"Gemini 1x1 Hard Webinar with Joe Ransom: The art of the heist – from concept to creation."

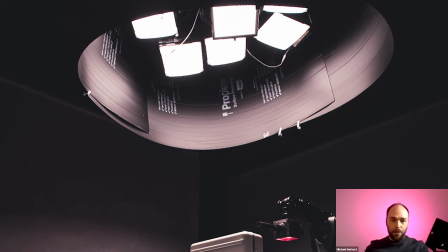(10:17)
And I think at first people were thinking, you know, obviously there's a mistake. We've run out of diffusers, something like that. Why wouldn't you just have, you know, diffusion of all of them? So, but with that setup, what kind of aesthetic were you trying to achieve there? So I even spoke to you guys about this in the brief. I was like, I really wanted to do like a really big, toppy, soft source from above.
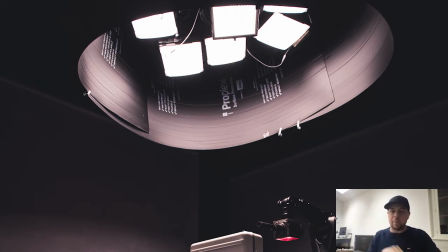(10:38)
And then my idea grew and grew. And I remember saying to you guys, like, is it cool for me like to use like some Corex and make this sort of like skirt and things? And you're like, cool, if that's what you'd use, like use it as long as it's got our lamps in it. So we rigged the corridor scene where he's walking down the corridor before this scene,
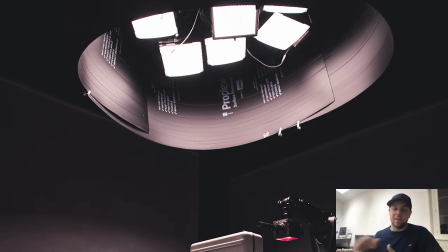(10:54)
and whilst my Sparks electricians were rigging that, I had Vinny, my gaffer, start to rig this contraption that we made sort of with scaff bars that he'd made sort of like a star out of, and then I think we end up having nine of the 1x all around it.
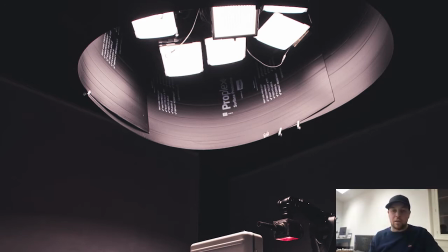(11:11)
And I just thought it'd be really cool if we can get away with just using this one source. And there was a number of different reasons for that. But one thing that I got really excited about is that because we have the briefcase on top of that plinth, is that I thought it'd be really nice to have like a really hard central source that gives us a bit more of a definitive shadow on the briefcase itself.
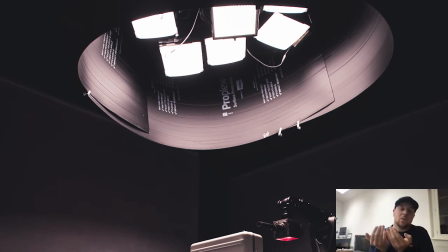(11:30)
But then we also get that lovely sort of like ambient soft level of source all around. And actually what I ended up doing was like hoisting the skirt up just a little bit. So we got the fall off on the walls, on the back wall and on the side wall. And we got all of the shape on the table, and we got the shape on the briefcase that we wanted.
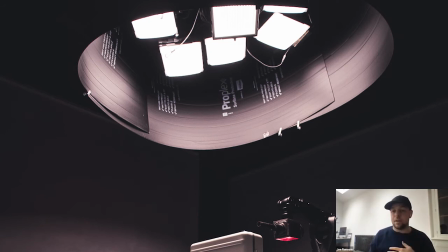(11:49)
We even got a little bit of bounce back into the main hero guy's helmet. And it sort of did everything that I want. And then of course we were able to wirelessly control that. So it's the thing where he sort of like picks it up, it changes, we change like the hue of the lamps, and then the robot sort of comes to life.
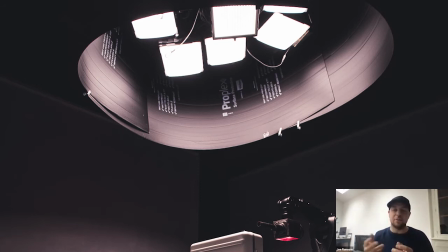(12:06)
And then when the robot realizes something's gone and it gives us this little head tilt, then we're into like that full alarm mode. So it's beautiful to be able to play with, you know, have that RGBWW sort of source up there, but also having
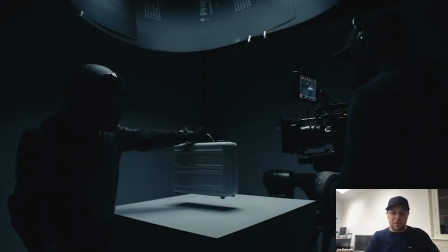(12:22)
the lights rigged in different ways as well, so I could use them slightly. Yeah, you can see the hard shadow there right in the middle. Yeah, it's perfect. You see the sharpness around the bottom like that, can't you? But then just exactly like really smooth, cool ambient light just falling off to the sides. Do you know what? It's funny because I was thinking on my just before this call, I was thinking about this scene, and I thought,
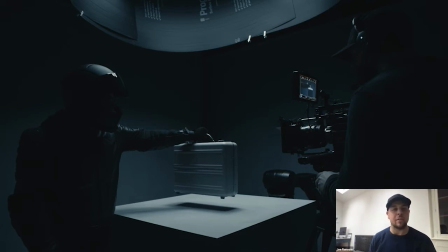(12:42)
what would I use, like, you know, if I didn't have 10 of those 1x, like what would I go back to using now? What would I, do you know what I mean? What would I have used before I knew about this lamp or whatever? And it's so it's interesting to now think backwards like that, because after those sort of 4 days on set with the 1x, like 20 of them, I was
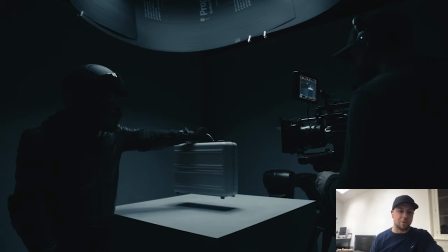(13:00)
I've sort of come to rely on them somewhat. But the answer is you can't go back, Joe. That's it.
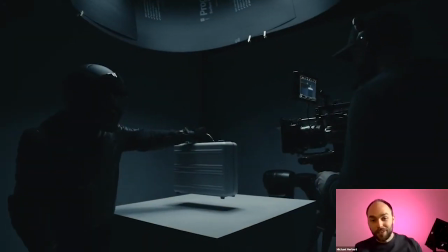(13:05)
You know, now you've experienced this. There's no other option. So, the decision is made for you. I've only got 2 of them though, not 20. Right. So I need 18 more, and then that could be my lighting truck from now on.
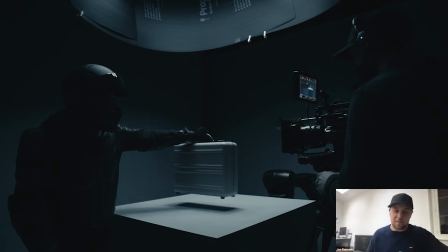(13:17)
Yeah. There you go. And I see that, you know, there's another light in the behind the scenes that's, you know, kind of creating that beautiful, subtle little light on the briefcase.
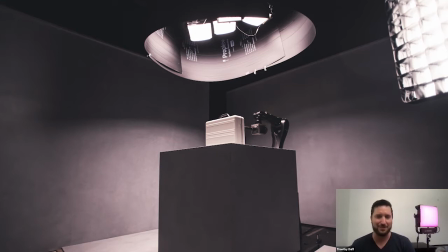(13:26)
What are you using there? I'm trying to catch you in case. Are you talking about this one on the right hand side? Yeah, with the softbox. Yeah, with the softbox. So what that's actually doing, that's actually pointing back to when we were when we positioned our hero talent slightly further away.
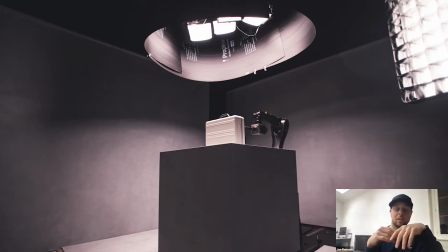(13:44)
When he walks away, he thinks got away with it, and then he looks back.
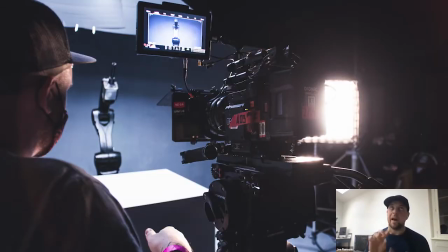(13:47)
We just gave him like this little softy sort of 3/4 fronty or backy, depending on which way he's looking, sort of key, and that was it. And again, I remember, like, I mean, Vinny, my gaffer, has worked with me a long time. He knows what I like and how I like it. But I remember him saying, "Do you want something like a little bit of fill on the other side?" I was like, "No, that's cool. Just like let it fall off."
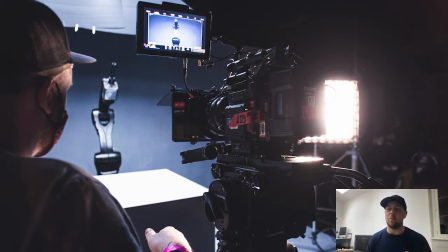(14:06)
And I mean, I remember seeing one of the comments on Litepanels that said, "A light commercial shot in the dark," and I was like, "Yes, that's me." But yeah, it's I loved it. But yes, that's it. That was the only other light we used in that setup. Okay, great.
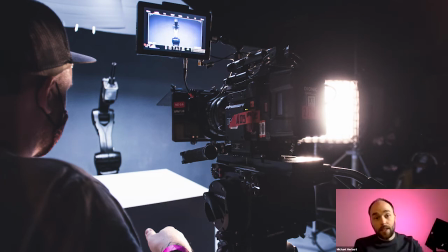(14:26)
Okay, so let's move on to the next sequence. So the next one is the fight scene, the martial arts thing.
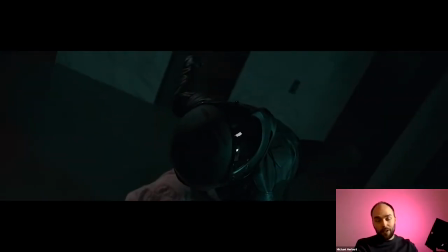(14:33)
So and this is all about high frame rates. This is where you wield in the big guns. The Phantom Flex turned up, and at this point here, you've got this fantastic rollover shot here. I mean, what frame rate are you shooting at for that shot? And also, because I have to ask, and to really labor a point, was there any flicker?
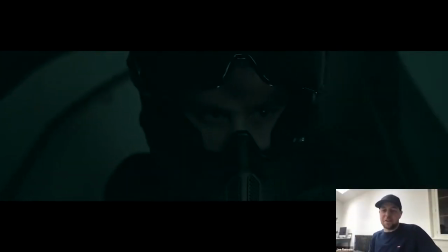(14:52)
Of course, there was no flicker. I was never worried about that. There was no flicker.
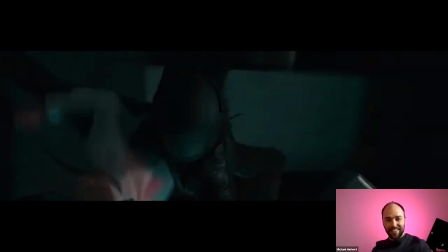(14:57)
Like that was a good setup though, wasn't it? Right? Yeah, absolutely. I mean, I guess I'll just talk through that setup.
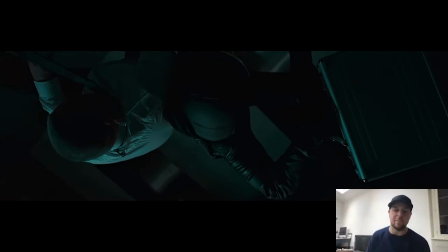(15:02)
And again, again, being brutally honest, I had sleepless nights about that setup because we were on location. We weren't in the studio. I'd recce'd it once. I'd had a look around, and even on the recce, I thought, well, this is kind of not possible with what I want to do and how I want to light it.
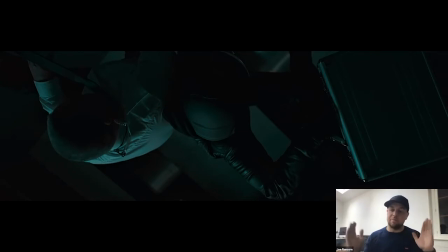(15:18)
But again, we constructed a sort of box truss goalpost over to one side, and then we armed
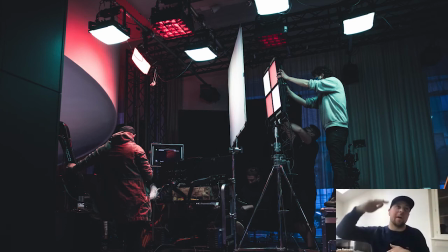(15:26)
10-foot rods of scaff out, and we managed to rig from above, I think 14 or 16 1x1 hards. And one of my reasons for sort of having those sleepless nights was because although I'd seen the light, I'd never tested the light on set or anything like that, and I was just worried that I might not get enough source for the 1,000 frames,
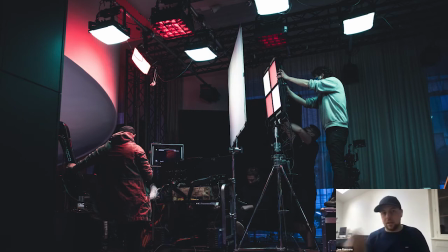(15:46)
and I was worried about that changing between 25 frames per second and going up to 1,000 frames per second, and the amount we had to get through, and the fact that I wanted to, you know, shoot on red and then go to the Phantom, and how quick that changeover would be, and how much more I'd have to rig, and how much more source I would actually need.
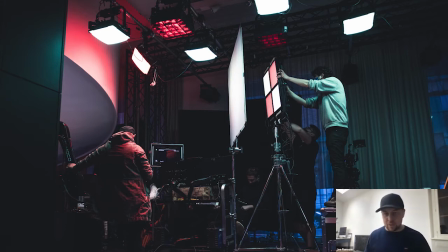(16:04)
but honestly, it was unreal to have all of those, effectively a ceiling of lighting from above, and I had sort of like every other one with the egg crate giving me a bit more of a directional source, and then some of them, the other ones were sort of like had the little bubble in it, and that was giving me my sort of ambient level in the space.
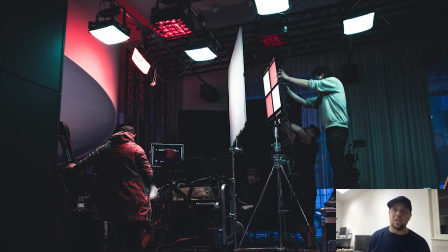(16:22)
But genuinely, we sort of dimmed them down so much. Like they were giving so much source that we hardly needed anything. We backed everything right off, and then for the phantom shot at 1,000 frames, we
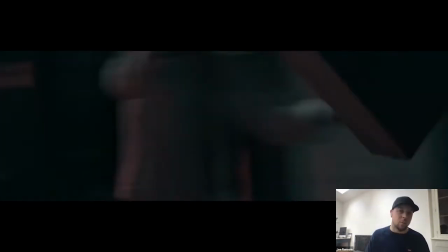(16:36)
probably could have shot at, well, I dread to think what frame rate we could have gone up to, but it was like we had source in abundance.
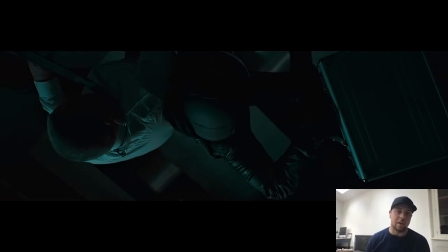(16:42)
We were not shy of the amount of light coming from above. And then I did have like a 4x quad that I was like rolling in for certain scenes, but again, it was dimmed right down.
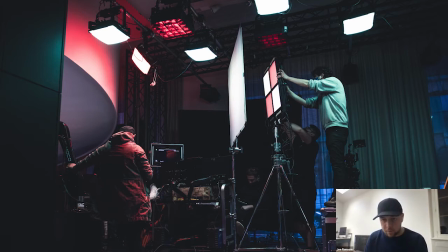(16:53)
I didn't need loads of it. And obviously the beautiful thing, there we go. Yeah, I used it maybe in that one scene just to get a little something in his visor of like the flashing of the alarm or whatever. And there you can see on that shot where the egg crates are used and where the bubbles are used and things like that. And you can see my dodgy rig as well.
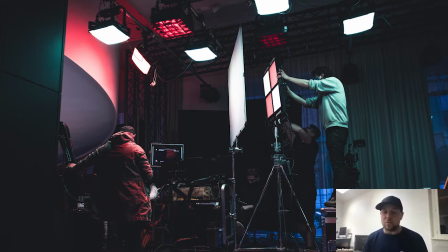(17:09)
But it worked. Yeah, and then of course, like for that phantom shot, it was working again with Rami on his
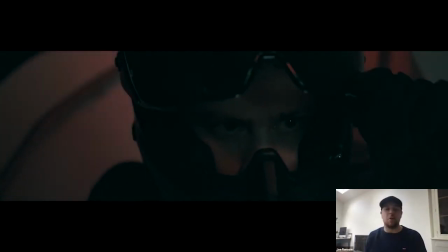(17:17)
robot, and to achieve that sort of like 360 roll. And we wanted the sort of briefcase to be the hero and things.
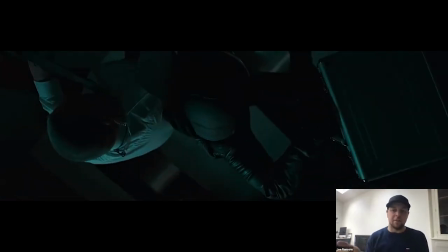(17:23)
And yeah, I think it's turned out really nicely. And obviously, like being on location there, we didn't actually get a generator in. We were just using the 13 amp plugs that were there in that sort of like office reception, I think it was, and that was it.
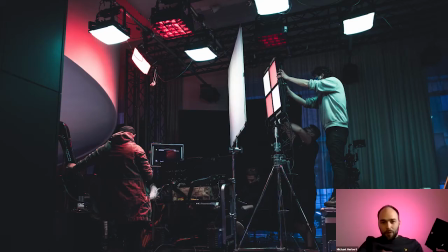(17:41)
That's all we needed. So yeah, that was great. Tim, we've got that quad up there. I know you're a huge champion of that quad as well. So maybe just take a couple of seconds for you to talk about why you love the quad quite so much. Well, I mean, I think the quad, just with the amount of output that, you're able to get,
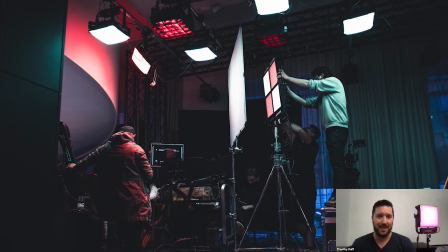(17:57)
and here you are kind of underestimating what that was able to do, and it ended up being too much for you. So I mean, it's great that it's a bright light that only when you combine it all uses 800 watts, and you're getting all of that output, and for something that you thought you would really need some big heavy hitters,
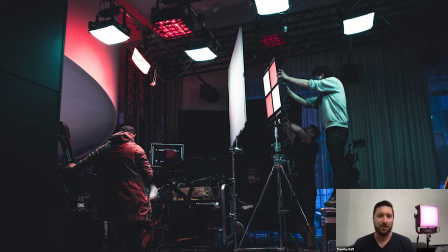(18:16)
you were kind of fine with what you already had. So I'm actually curious, now that you know what that thing can do, how you would maybe in the future use something like the quad, because not only is it bright and powerful, but it's a large source to start with, and I think that gives it some unique quality.